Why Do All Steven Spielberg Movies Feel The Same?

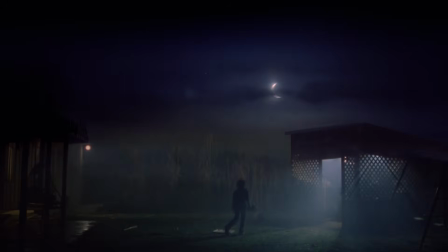But from a filmmaking perspective, it also means that what's wondrous to the characters in the movies will also likely be wondrous to the people watching the movie.
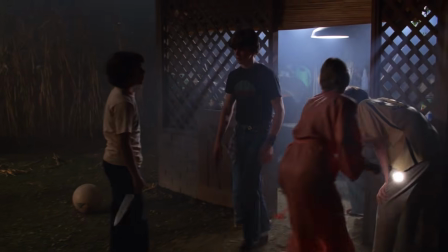And this goes especially for children, the concerns and point of view of whom Spielberg has always shown a particular interest in,
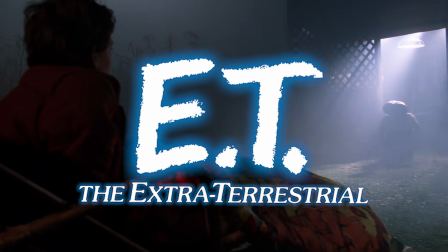as reflected in films like E.T., Empire of the Sun, Hook, and others.
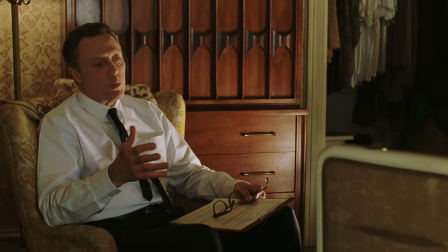Many of these characters, like Spielberg himself, hail from broken homes or homes that are in the process of breaking.
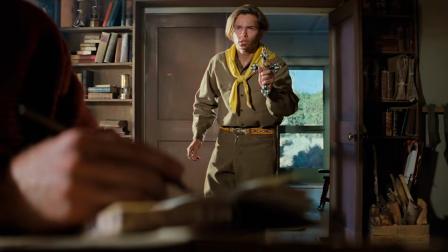And though the director has been able to employ such themes to a variety of ends at a basic storytelling level,
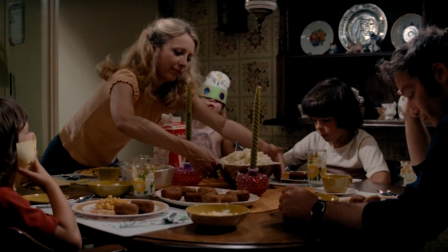a character still processing the disintegration of their family life is a character who has no choice but to face the future.
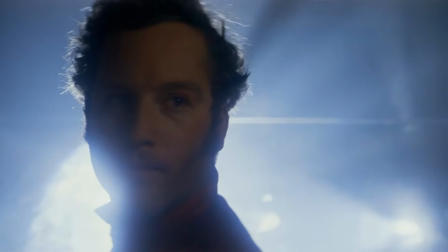There's no home to go back to and be safe in when the extraordinary happens.
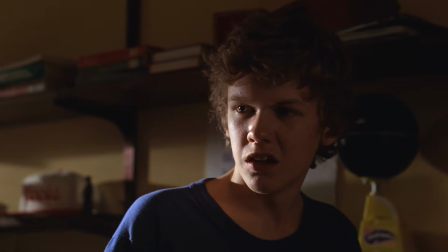And if there's one thing you can count on in a Spielberg film, it's that something extraordinary is going to happen.
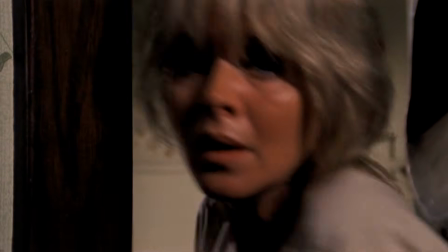The sequence from Close Encounters that he selected as a master image that sums up his entire film
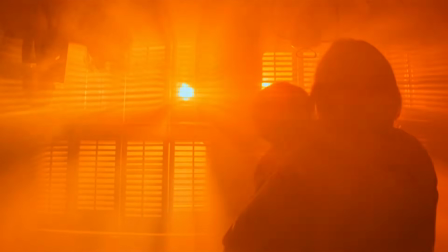career provides a perfect illustration of how he brings all of these elements together to that end.
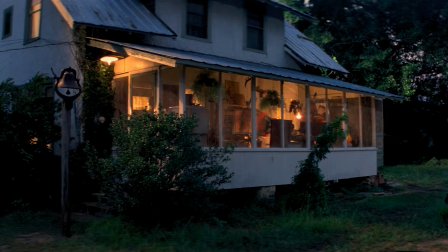The characters in the scene are Jillian Guyler and her 3-year-old son Barry. Living on a farm in Muncie, Indiana, they're about as ordinary as people come.
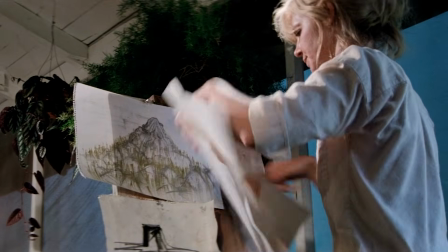And Jillian is a single mom, so they're on their own.
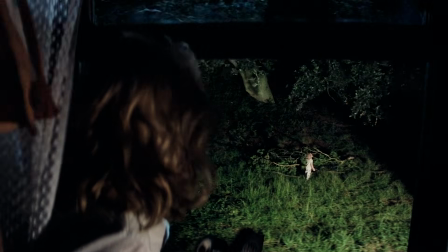Earlier in the movie, a mysterious force or creature lured Barry out of the house, but Jillian was able to catch up to him and bring him back.
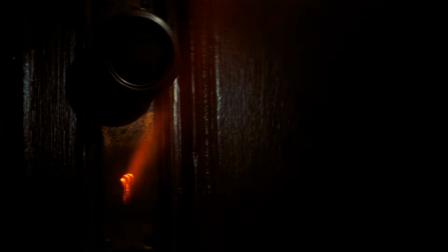Now, the intruder has returned. A strange, almost supernatural glow pours through the keyhole and things become eerily quiet.
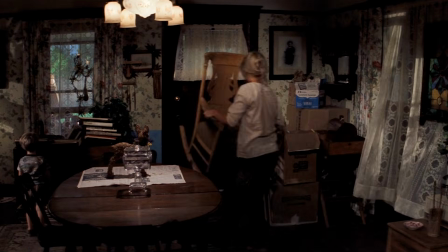The extraordinary is literally knocking at the door.
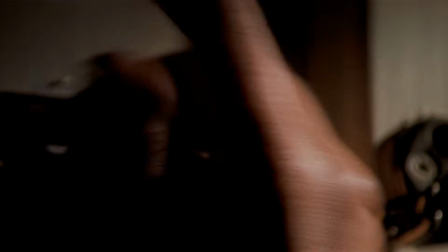A terrified Jillian tries to protect her son by struggling and failing to chain the back door and keep whatever it is outside.
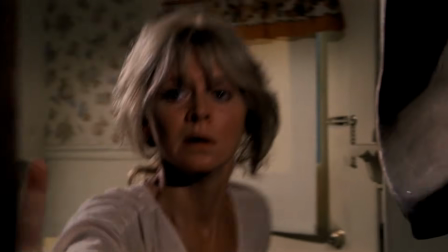But Barry, overcome with excitement and curiosity, reaches for the knob. Jillian sees Barry go for the door and knows it's too late to stop him.
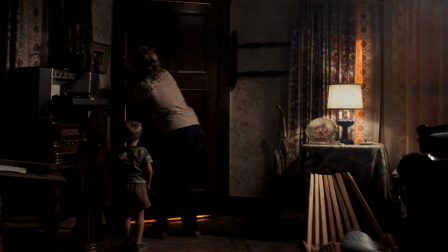Through Jillian, the ordinary mother fighting to protect her son, the audience is made to feel afraid of the danger.
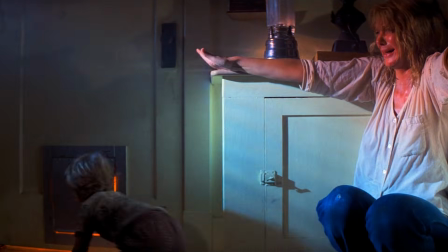But through Barry, the wide-eyed child, the audience is made to feel astonishment at the promise in all the seemingly magical things going on.
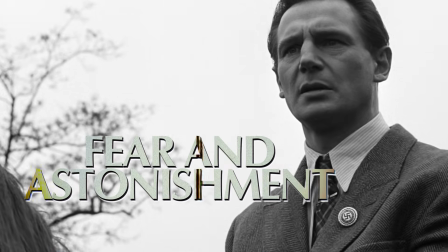And that combination, fear and astonishment at the same time, creates wonder.
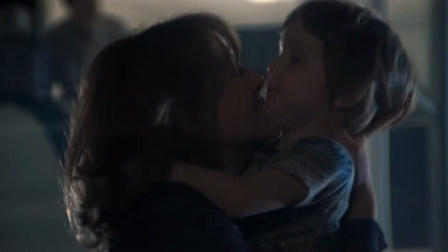Barry! Barry!
That's Spielberg's secret. And once you've identified those elements as the ingredients of his brand of wonder,
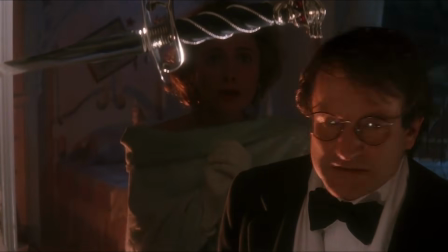you can easily spot how the director combines them in different ways and different proportions to create the most wondrous moments from his most revered films.
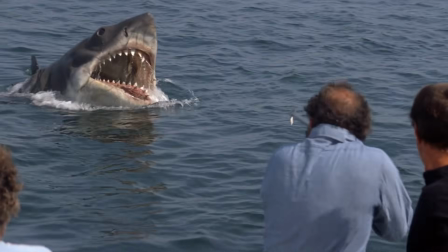For example, the shark in Jaws is a terrifying killing machine, but when Brody says,
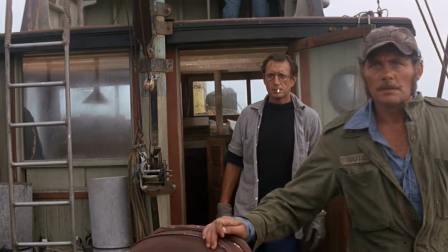"You're gonna need a bigger boat," we can't help but want to see this massive thing.
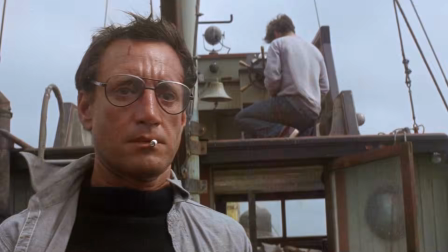First comes the fear, and then the astonishment.
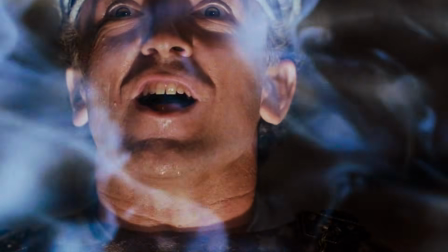Or in Raiders of the Lost Ark when Bella calls one of the ghosts beautiful, right before it turns horrifying and starts melting his friends' faces.
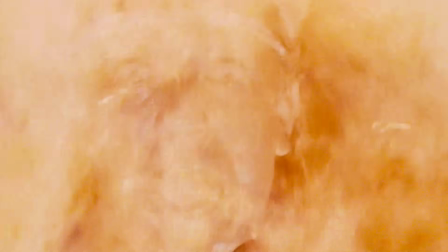This time, the astonishment comes first, and the fear follows.
Don't look, Ray!
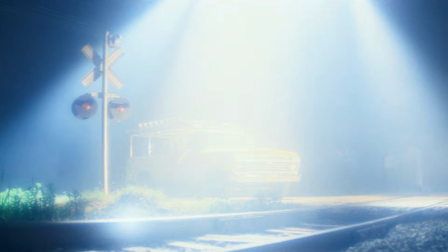Keep your eyes shut!
Both elements are also prominent in Roy Neary's first Close Encounter.
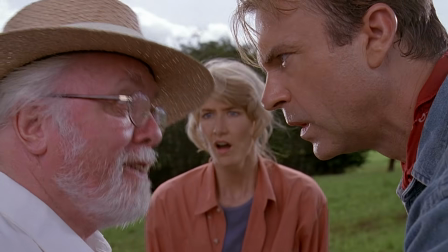Elliot's initial meetings with E.T., Alan Grant learning that Jurassic Park had bred a T-Rex,
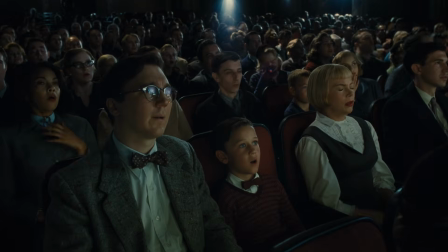Steven Spielberg just gets why we go to see movies in the first place.
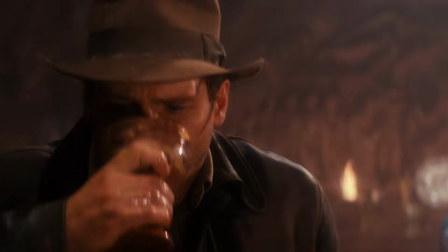Whether it's to see a daring archaeologist find the Holy Grail or a daring newspaper publisher find the truth regardless of the cost,
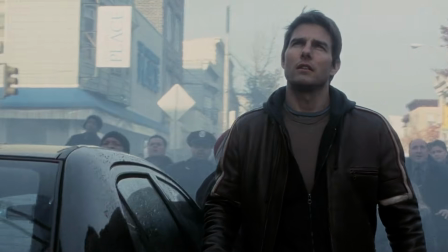Spielberg has always understood that people want to experience something outside the norm.
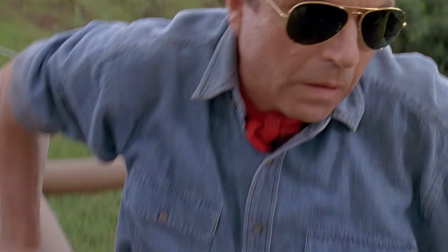He knows we want to feel the fear and astonishment in facing the unknown and the zen-like wonder created when both are ignited in us at the same time.
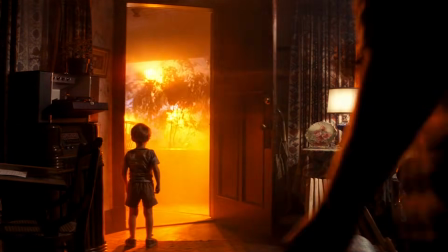We want to gleefully throw open that big door like little Barry and take a long,
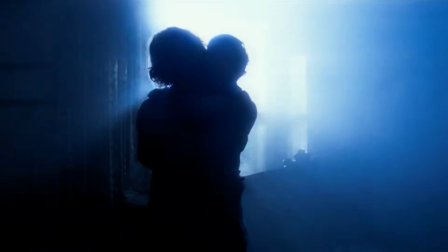hard look at that beautiful and awful light so full of promise and danger.
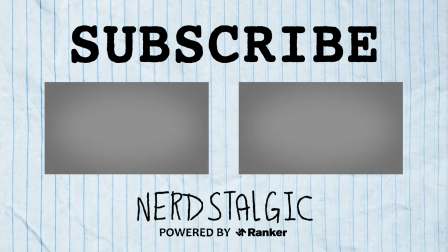So, what do you think? Do you like Steven Spielberg movies? And if so, what do you think is the most wondrous moment he's ever created on film? Let us know down in the comments below, and if you enjoyed this video, you'll definitely find others you like if you check out the rest of the channel. As always, thank you for subscribing to Nerdstalgic.